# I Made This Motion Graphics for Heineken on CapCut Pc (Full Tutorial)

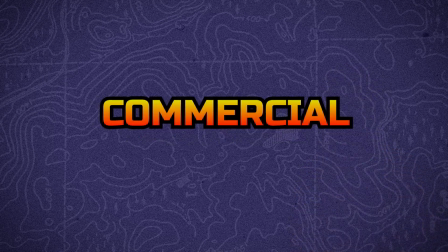(0:00)
I made another commercial motion graphics in CapCut.
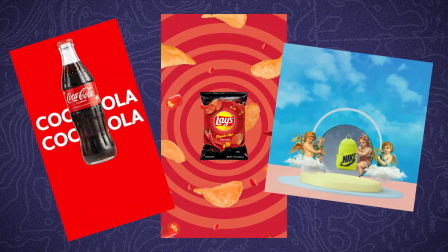(0:02)
After making videos for Lay's Chips, Nike, and Coca-Cola brands, I created new video for the Heineken Drink brand.
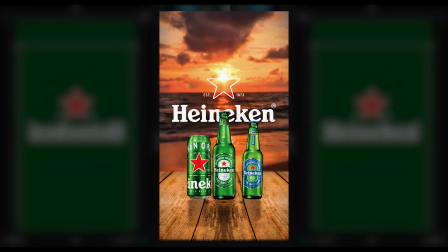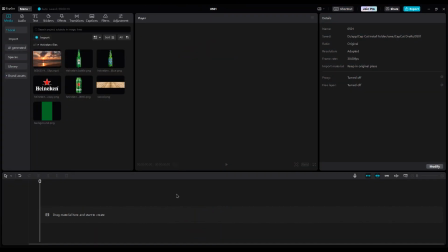(0:21)
Let's get started. Open CapCut and import your PNG images.
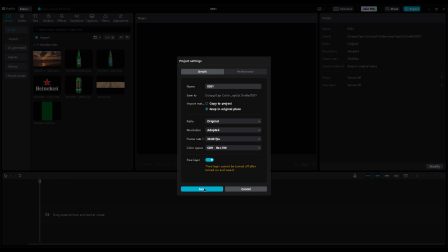(0:26)
Before we start, we should free layers in Modify to move layers better. Drag the C video into the timeline for the background.
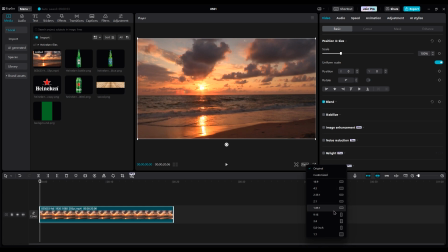(0:34)
Change the ratio to vertical. Scale the video and set the sun at the center of the shot.
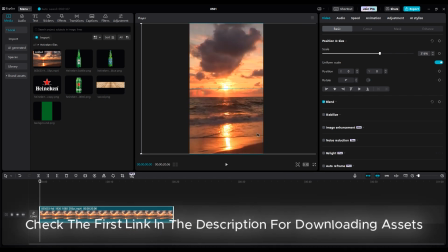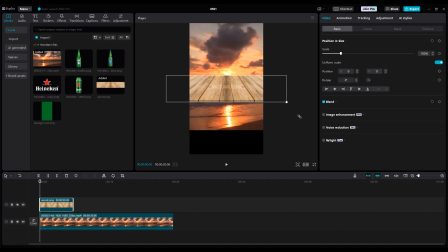(0:45)
Then add the table image and put it on the second layer, scaling it and placing it at the bottom of the shot. Next, add the bottles on top of the table. The biggest bottle should be at the center of the shot, and the others should be on the right and left sides.
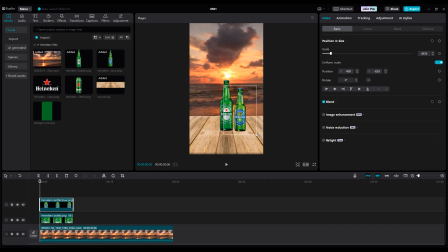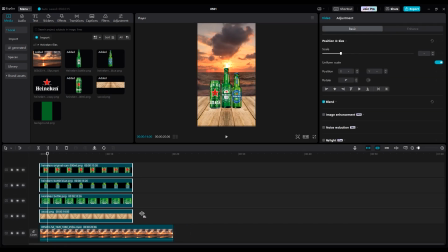(1:10)
Then select all layers and increase duration. Okay, now for the table.
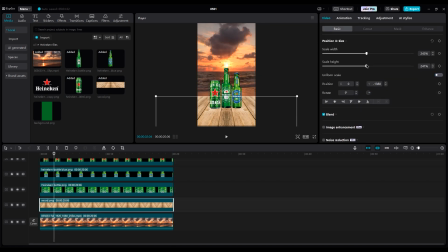(1:15)
We can change the perspective a little bit. We should turn off uniform scale and adjust the height a bit to get a better view.
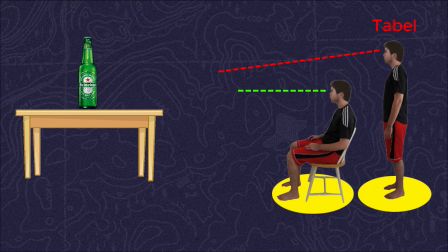(1:23)
Because the bottles are at eye level and the table is at a slightly higher level, by changing the height, we can achieve a better perspective and a more standard shot.
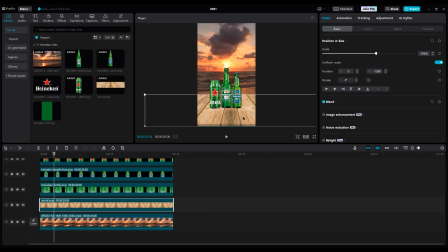(1:32)
After that, turn it back on and scale the table again. Now, add the logo to the timeline and move it under the table layer and bottles.
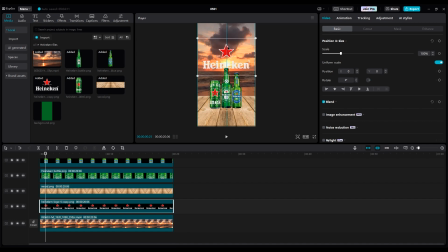(1:49)
Move it to the top of the shot, with the bottles covering a little bit of the words.
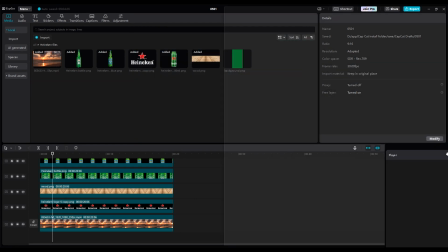(1:53)
If you want to work on details, you should move the project view to the right side of the shot to see and speed up your editing.
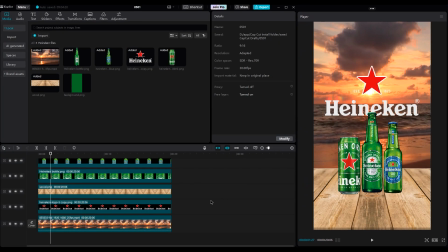(2:00)
Do this only if you're editing on a vertical project, not horizontal. Now, let's adjust the position a little bit so all the bottles are in one line.
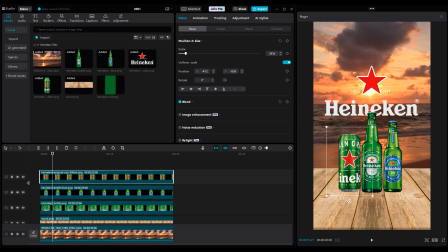(2:13)
For animating, turn off the other layers because first we want to animate the middle bottle.
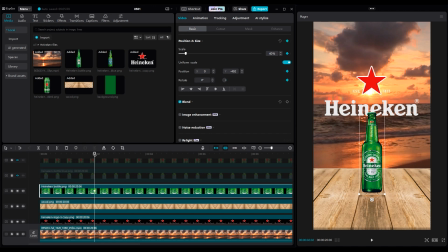(2:18)
Select the bottle and make keyframes at 2 seconds. Then go to the beginning of the timeline and move it to the right side out of the shot. To avoid changing the height of the bottle because we want to animate the x-axis, we should hold the shift key on the keyboard to lock the movement on the x-axis.
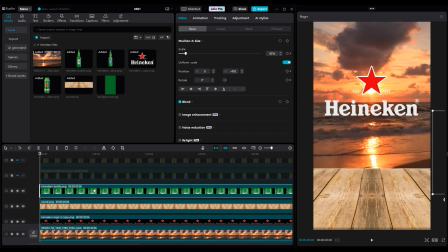(2:34)
Look, no matter how much I try, it's locked on the x-axis. Now, move it out of the shot, and now the keyframe appears.
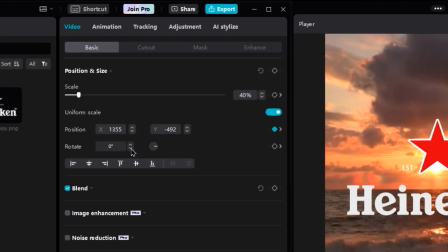(2:42)
When you're at the first keyframe, it should be blue. Now, change the rotation a little.
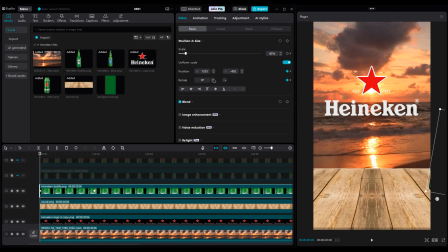(2:48)
When it rolls into the shot with a little rotation, it will be more realistic. When you change the rotation, you may see part of the bottle in the corner, so we should move it a little to the right.
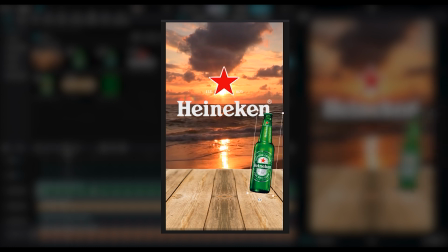(2:58)
Let's check the animation. It's very good.
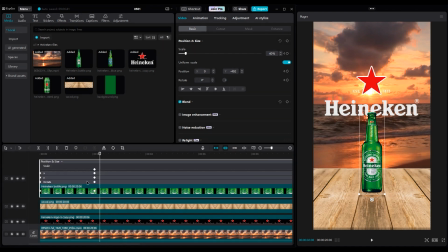(3:03)
Now, right-click on it, choose Show Keyframe Animation to make it smoother and cooler by using graphs.
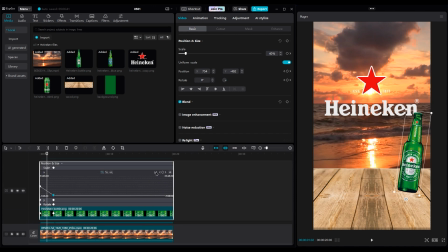(3:10)
Just click on the second keyframe and go to the graphs option and choose Ease Out 3, and do the same process for rotation 2. And don't change the y-axis, because we didn't change anything.
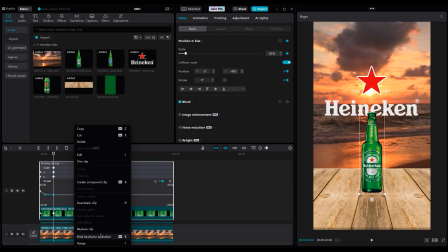(3:22)
Okay, then hide the keyframe animation or press Alt and K for the shortcut, and do the same process for the other bottles and the Heineken can too.
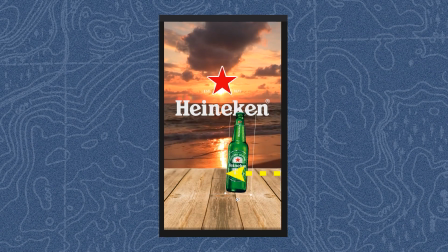(3:30)
Remember, when the first bottle comes into the shot from the right side, the next object should come from the opposite direction.
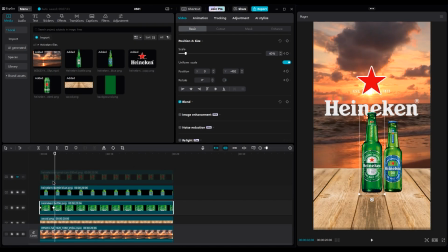(3:36)
So move the Heineken can under the blue bottle, because it should come from the left side. Turn off the blue bottle layer and do the same process for animating. Select the first bottle and go to the second keyframe. Don't move anything and select the Heineken can and now make keyframes for position, size, and rotation.
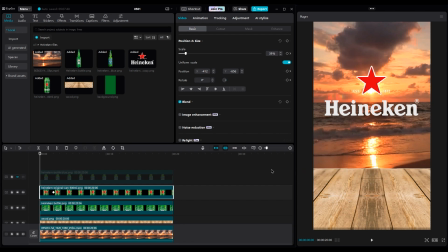(3:53)
Then go to the beginning of the timeline and move the Heineken can to the left side out of the shot and rotate it to negative degrees a little bit.
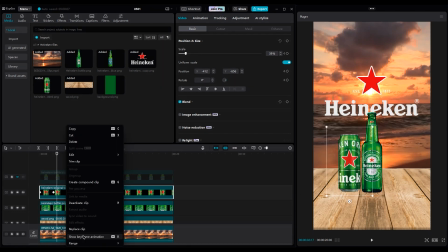(4:01)
And right-click on it and in Show Keyframe Animation, use Ease Out 3 again.